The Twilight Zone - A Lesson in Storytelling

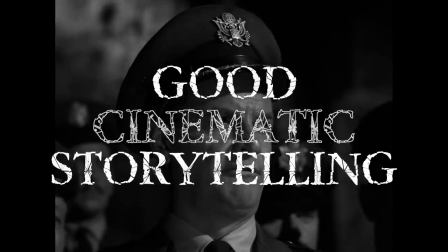8s
Whenever I have a bit of spare time and want to watch good cinematic storytelling, my go-to has always been different episodes of The Twilight Zone.
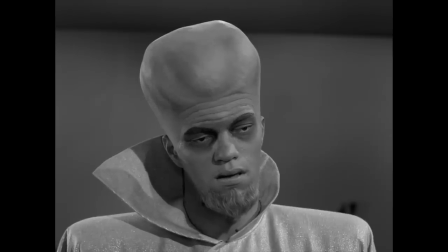16s
What has always impressed me about the show is the concept.
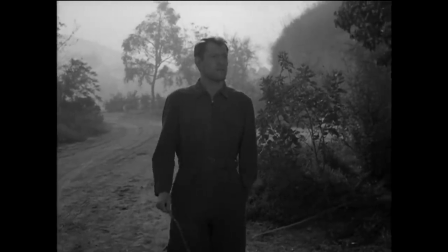20s
Every episode is a new story, but they all follow similar patterns, with a set-up conflict and a resolution.
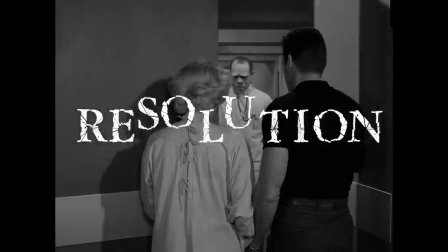27s
That resolution almost always takes the form of a revelation, or a twist ending with a big reveal.
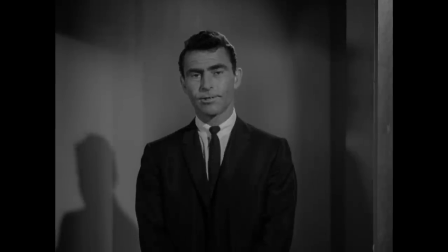33s
What Rob Sterling, the creator, is able to do so effectively is to set up and reveal information.
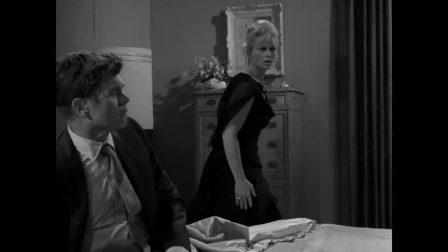39s
Within minutes of every episode, we have a pretty good idea of who our protagonist is and what the problem is.
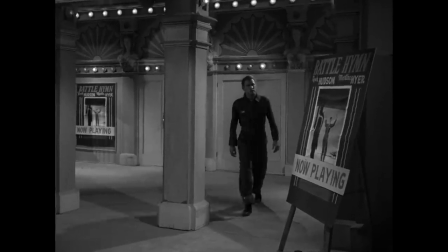45s
And from there, watch our protagonist try to solve that problem. Now, this entire story arc happens in 22 minutes.
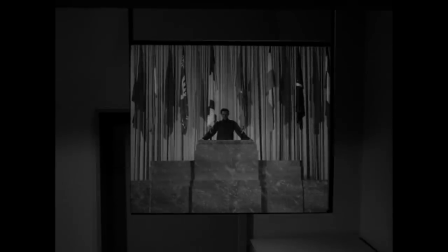52s
The show is able to do this so well because of the universal cinematic language.
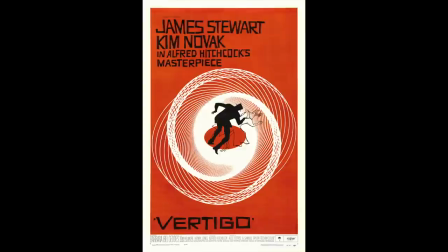57s
Basically, we have all seen enough movies throughout our lifetimes, and some things just make sense to us.
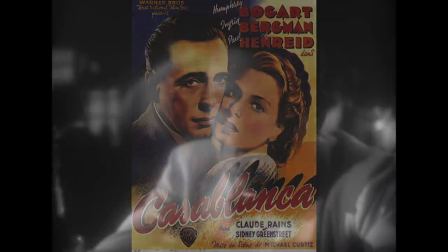63s
Take this shot from Casablanca.
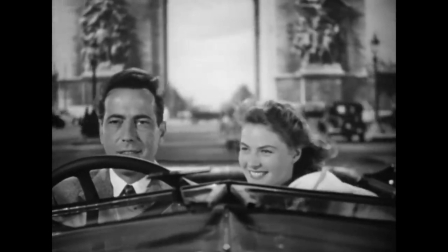68s
Even if you have never seen the movie, I guess everyone can tell that we're about to transition to a flashback.
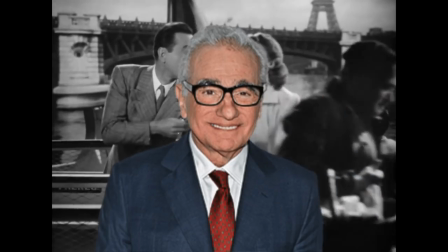74s
This is something that Martin Scorsese spoke about during a speech he gave in 2013.
But, to a large extent, the art of cinema and its development has been linked to us. And we have no choice but to treat all these moving images coming at us as a language.
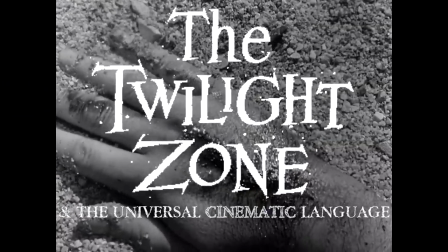90s
Today, I want to focus on the Twilight Zone and some of the techniques that the different filmmakers use to make the series so great.
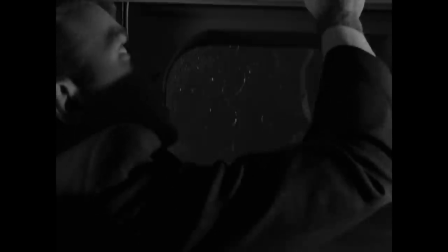97s
With 156 episodes, I won't have enough time to explore each one, so I'd like to single in on a few of the best ones.
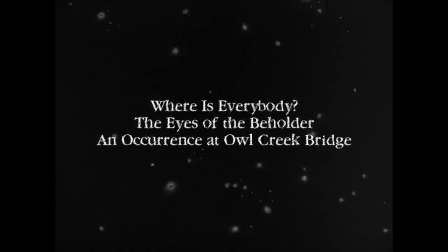104s
I'll warn you now, there will be spoilers for these episodes. I want to start off with the very first episode, Where Is Everybody?,
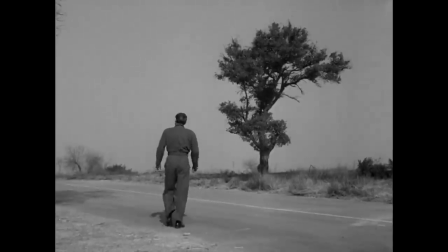112s
and focus on one of the most important elements that is found within almost every episode, creating subjectivity.
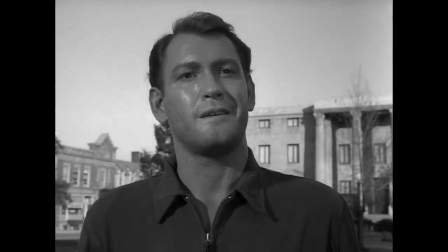119s
Essentially, how do you tell a first person story with a camera? This can be a little bit tricky.
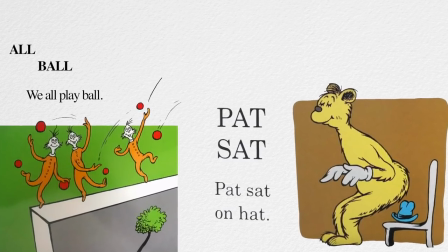124s
In a book, for example, when you boil it down, it all has to do with what pronoun is being used.
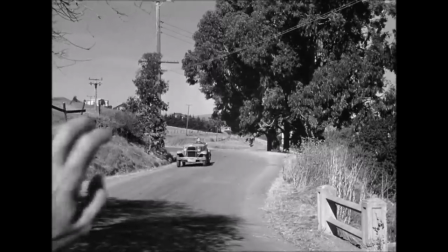129s
In film, that doesn't quite correlate. Some films have attempted to be shot from a point-of-view perspective, but that can look a little bit off.
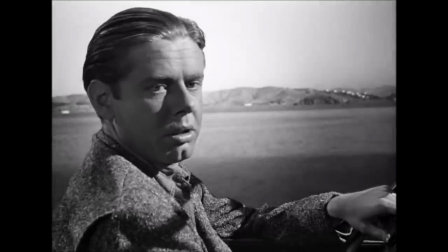137s
And let's be honest, a three-minute conversation from one point of view can be pretty boring.
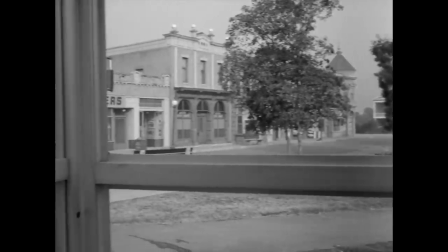143s
The Twilight Zone, in most forms of visual storytelling, handles this differently.
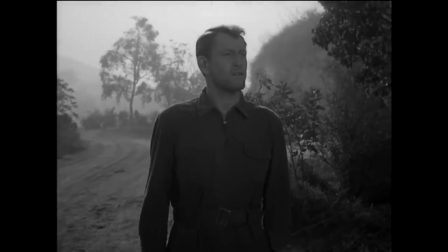147s
We open up with a wide shot of a man looking around, and then we cut to what he is seeing.
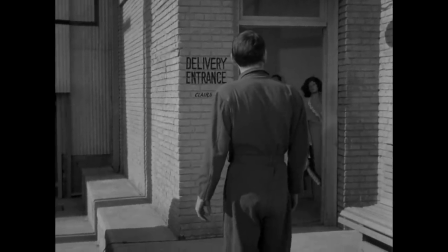153s
And just like that, we are placed in the same position as our protagonist. In addition, as we'll soon learn, this character is confused.
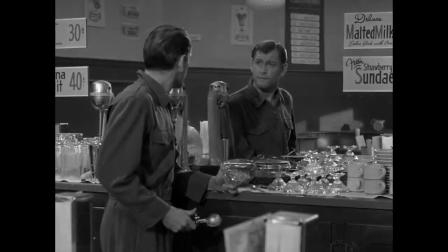161s
He has no idea with what is going on. The same as the audience. We have no idea who he is, but we're interested in his success.
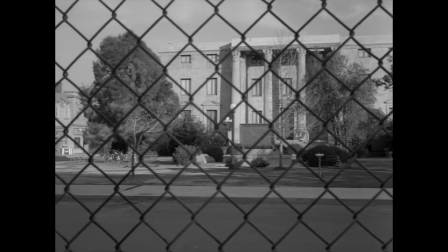170s
As he makes his way around the deserted town, we soon learn it is empty. And as he searches for answers, so are we.
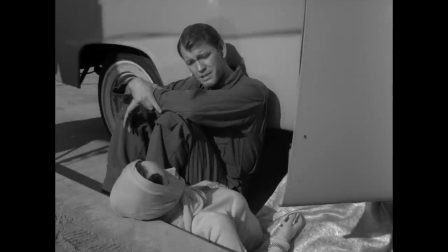177s
Through this, we are in the same position as him. It's the same philosophy that is used in a lot of detective stories.
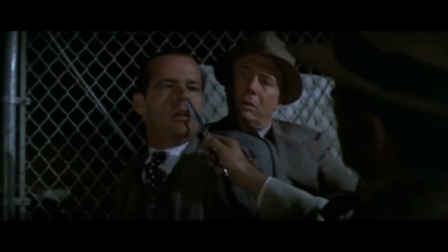184s
A big part of why we relate two different detectives is that we are on the same quest that they are, trying to solve the crime.
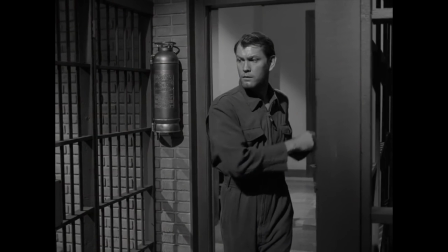190s
The thing is, that isn't exactly true in this episode of the Twilight Zone.
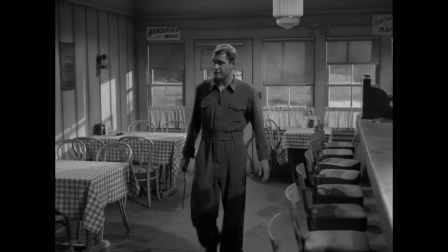195s
As he explores the deserted town, the camera seems to have a mind of its own, dancing around him, always observing him.
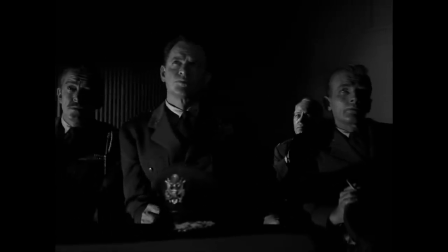202s
And that's because, as we learn in the Revelation, we are seeing the story unfold through the perspective of onlookers.
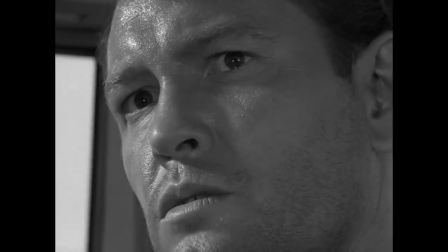211s
Through this the camera is able to establish the world that we are thrust into,
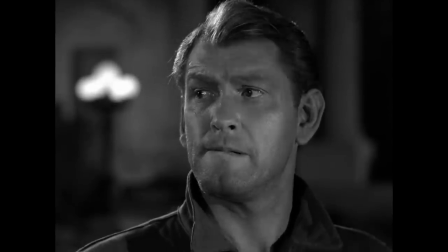215s
make us care about the protagonist, and set up the revelation all at once.
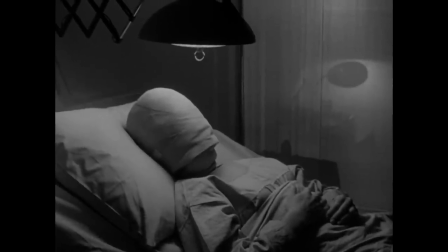221s
While on the topic of revelations, let's take a look at one of the more well-known episodes, The Eye of the Beholder.
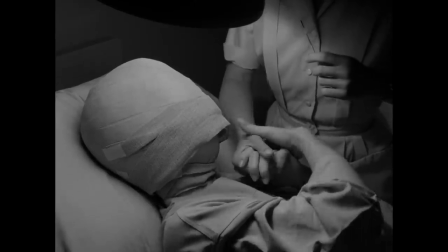227s
We open up with a medium shot of a woman, Maxine, in a hospital bed. Her face is wrapped in bandages.
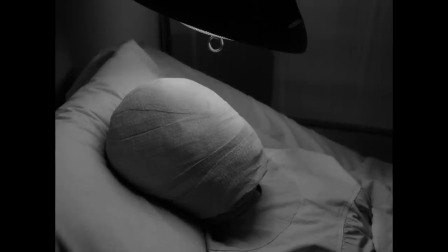234s
We immediately care for her.
She has clearly had a traumatic past and once we hear how pitiful her existence is, ever since I can remember,
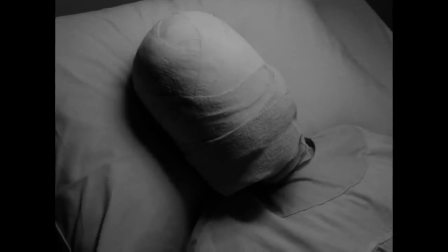242s ever since I was a little girl, people have turned away when they looked at me,
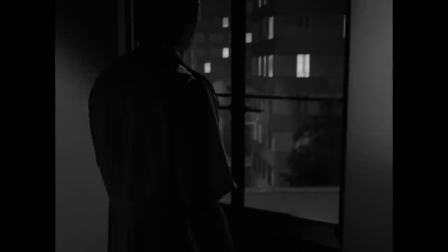247s
we start to feel sympathy. But that sympathy is quickly swallowed up by confusion.
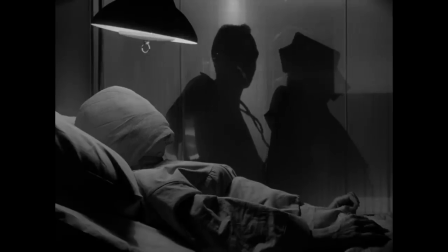252s
It's been minutes and we haven't seen anybody's face.
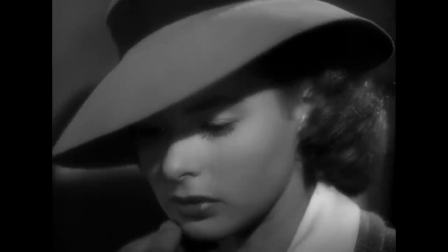255s
The face is one of the best ways to make people relate to a character. It's why some of the most emotional scenes of all time are almost entirely close-ups.
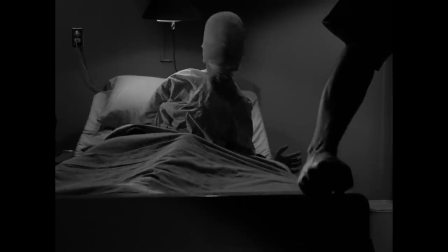265s
And when you break one of the rules that everybody is familiar with because of the universal cinematic language, it tells the audience that something is wrong.
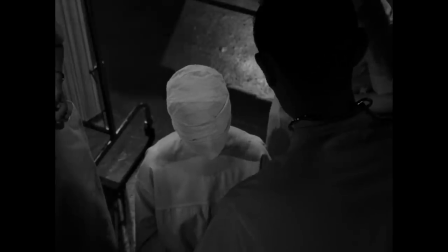273s
It makes sense why we haven't seen Maxine's face, she's covered in a bandage, but there's no reason why we shouldn't be able to see the doctor's faces.
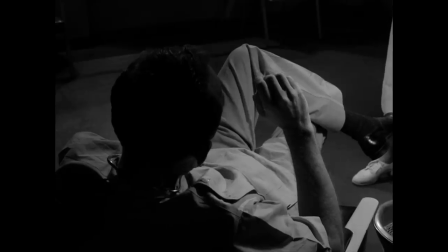281s
The camera carefully moves around them, so they're always blocked out. The longer it takes before we see anything, the more suspense is built.
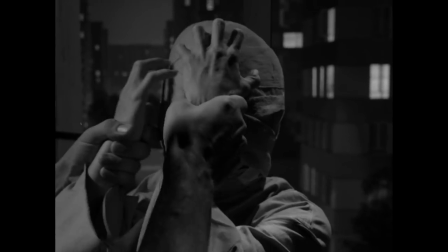290s
We know that something is going to happen. It would be pretty easy to infer what, but we don't know how or why or when.
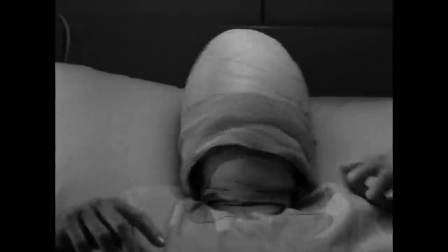296s
Instead, we just need to wait and watch. In an interview he had with Charlie Rose, Quentin Tarantino talked about suspense and how the most suspenseful moments come from the longest scenes.
It's like the suspense is a rubber band and I'm just stretching it and stretching it and stretching and see how far it can stretch. As long as that rubber band can stretch, the longer the scene can hold, the more suspenseful it is.
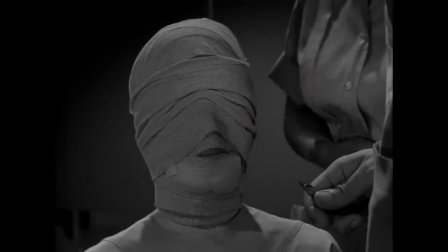322s
After 18 minutes of building suspense in anticipation, we have been waiting on a revelation.
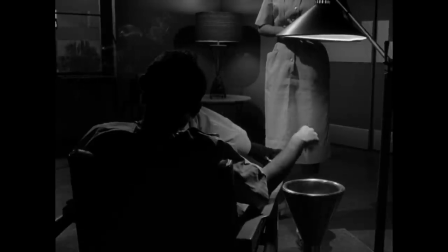328s
This episode does almost the exact opposite of what most episodes do. Most reveal a lot to us in the first few minutes.
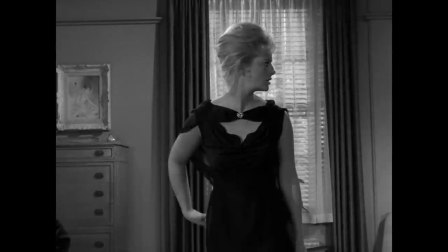335s I had hoped we were in the bedroom of an apartment on West 12th Street in New York City.
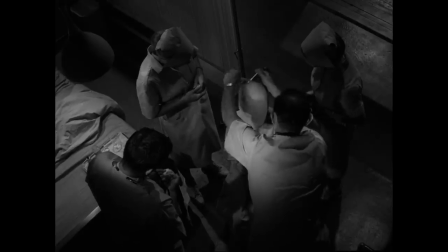340s
However, in this case, it takes the entire episode before we learn anything.
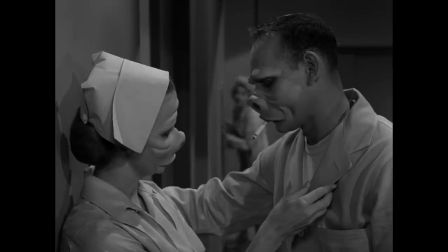345s
When the doctors do reveal her face, that isn't where the suspense stops. It continues to build as she tries to flee. Up to this point, everything has been built up to the revelation, but now we don't know how it will end.
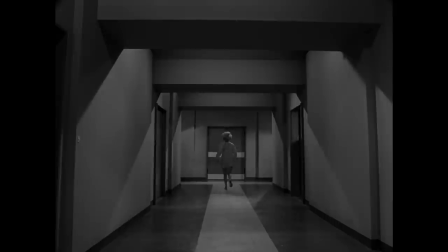357s
Instead, we just need to sit back and watch her run with no idea of what will come next.
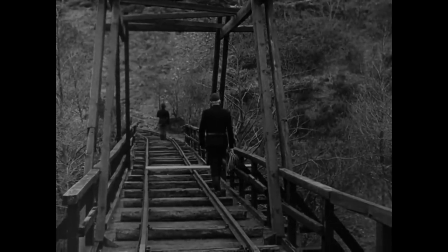363s
I'll wrap this video up by looking at one of my favorite episodes, occurrence at Owl Creek Bridge.
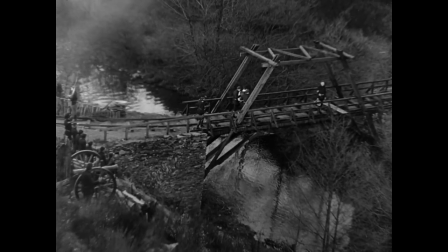368s
I'll say that this episode originally started not as an episode, just as a short film.
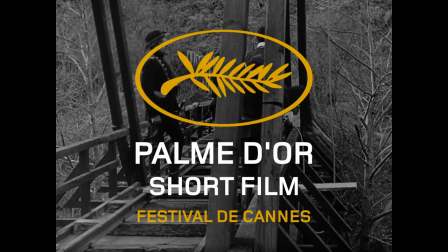373s
It ended up winning the short film Palme d'Or at the Cannes Film Festival, and eventually Best Short Film at the Academy Awards.
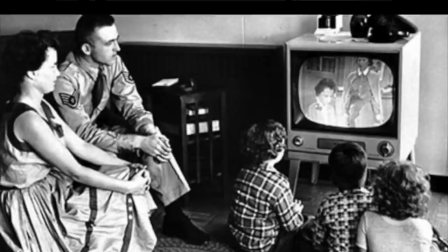379s
It was first shown to audiences at large when it aired on The Twilight Zone, however.
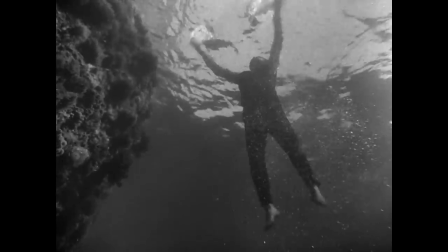384s
You could argue that this isn't actually an episode, but you can't argue that this isn't a perfect example of great visual storytelling.
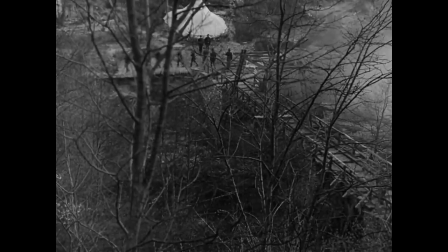392s
What it does so well and so seamlessly is change from a narrative to an allegory.
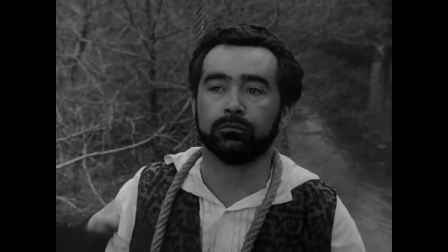397s
If you're not familiar with the story, we follow a man about to be executed after attempting to blow up a bridge during the Civil War.
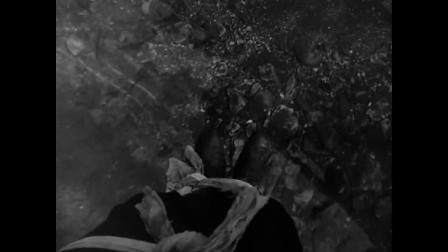404s
At the last seconds of his life, his rope breaks, he escapes, and he makes his way back home.
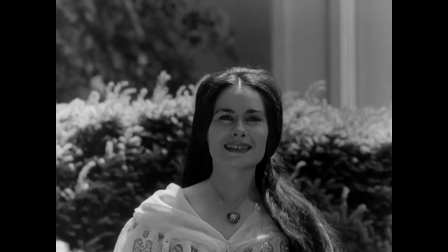409s
He sees his wife...
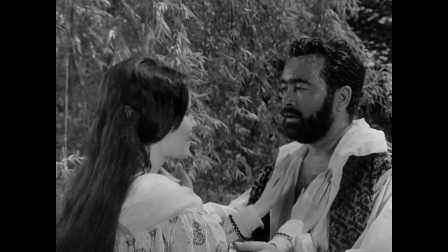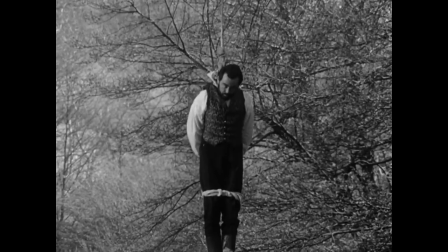418s
and it was all a dream.
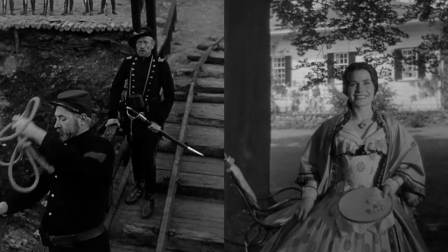420s
What this film does so well is blend the line between reality and fantasy and give you glimpses into the fact that what we are seeing is fake.
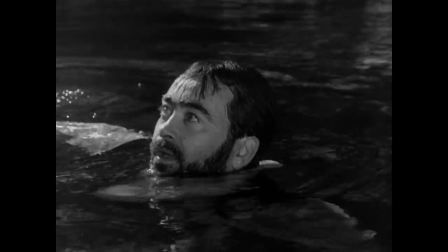428s
We hear music that we assume is non-diegetic, intended for the audience.
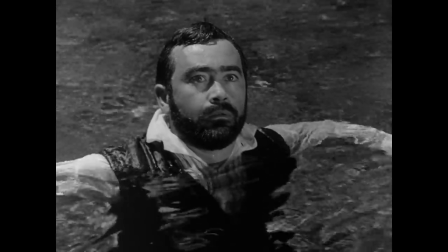437s
But it really is his imagination during the last fleeting seconds of his life.
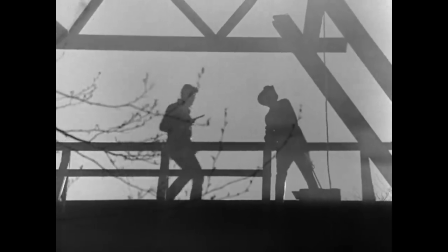441s
These soldiers voices are also warped, talking
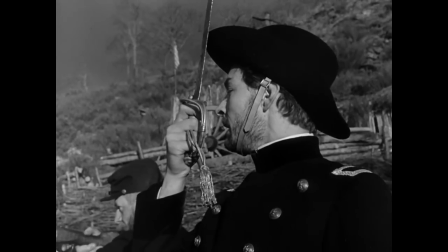448s
and acting in slow motion, a hint that time is not what it seems.
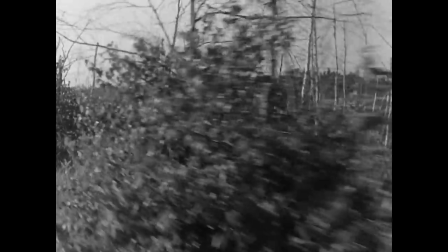453s
Oddities like this continue all the way on his journey home, until he is about to reach his wife when the journey home seems to last forever,
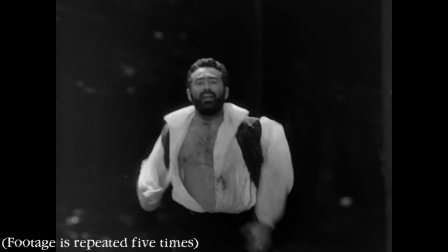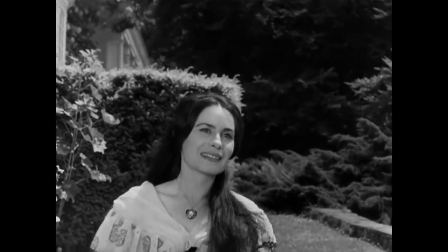466s
revealing to us that everything we are seeing is fake. The story is an allegory for the Civil War itself.
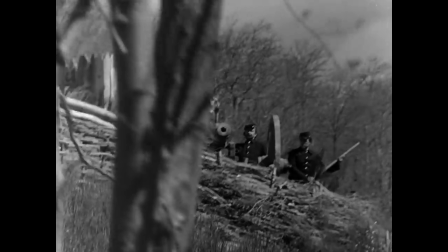474s
We see the unnecessary and excessive violence, how
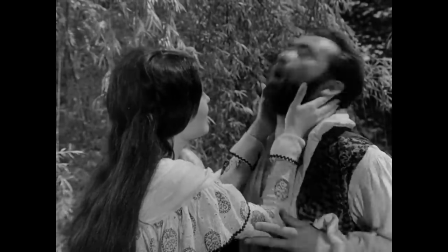481s
it rips families apart and serves no apparent or meaningful purpose.
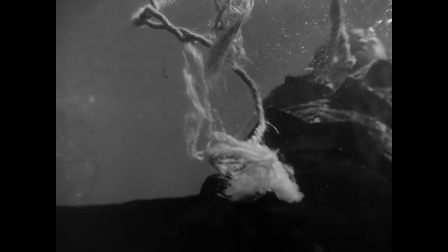487s
This short film is able to achieve all of this through a mastery of the universal cinematic language.
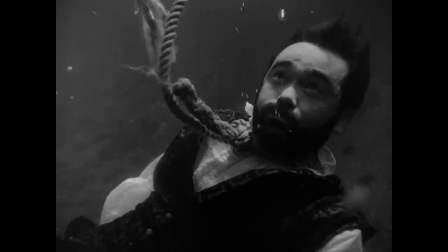494s
Hey everyone, I hope you enjoyed. I I really love The Twilight Zone.
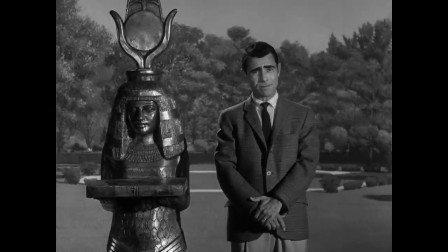497s
All five seasons are available on Netflix if you haven't seen it and want to explore one of the most iconic TV series of all time.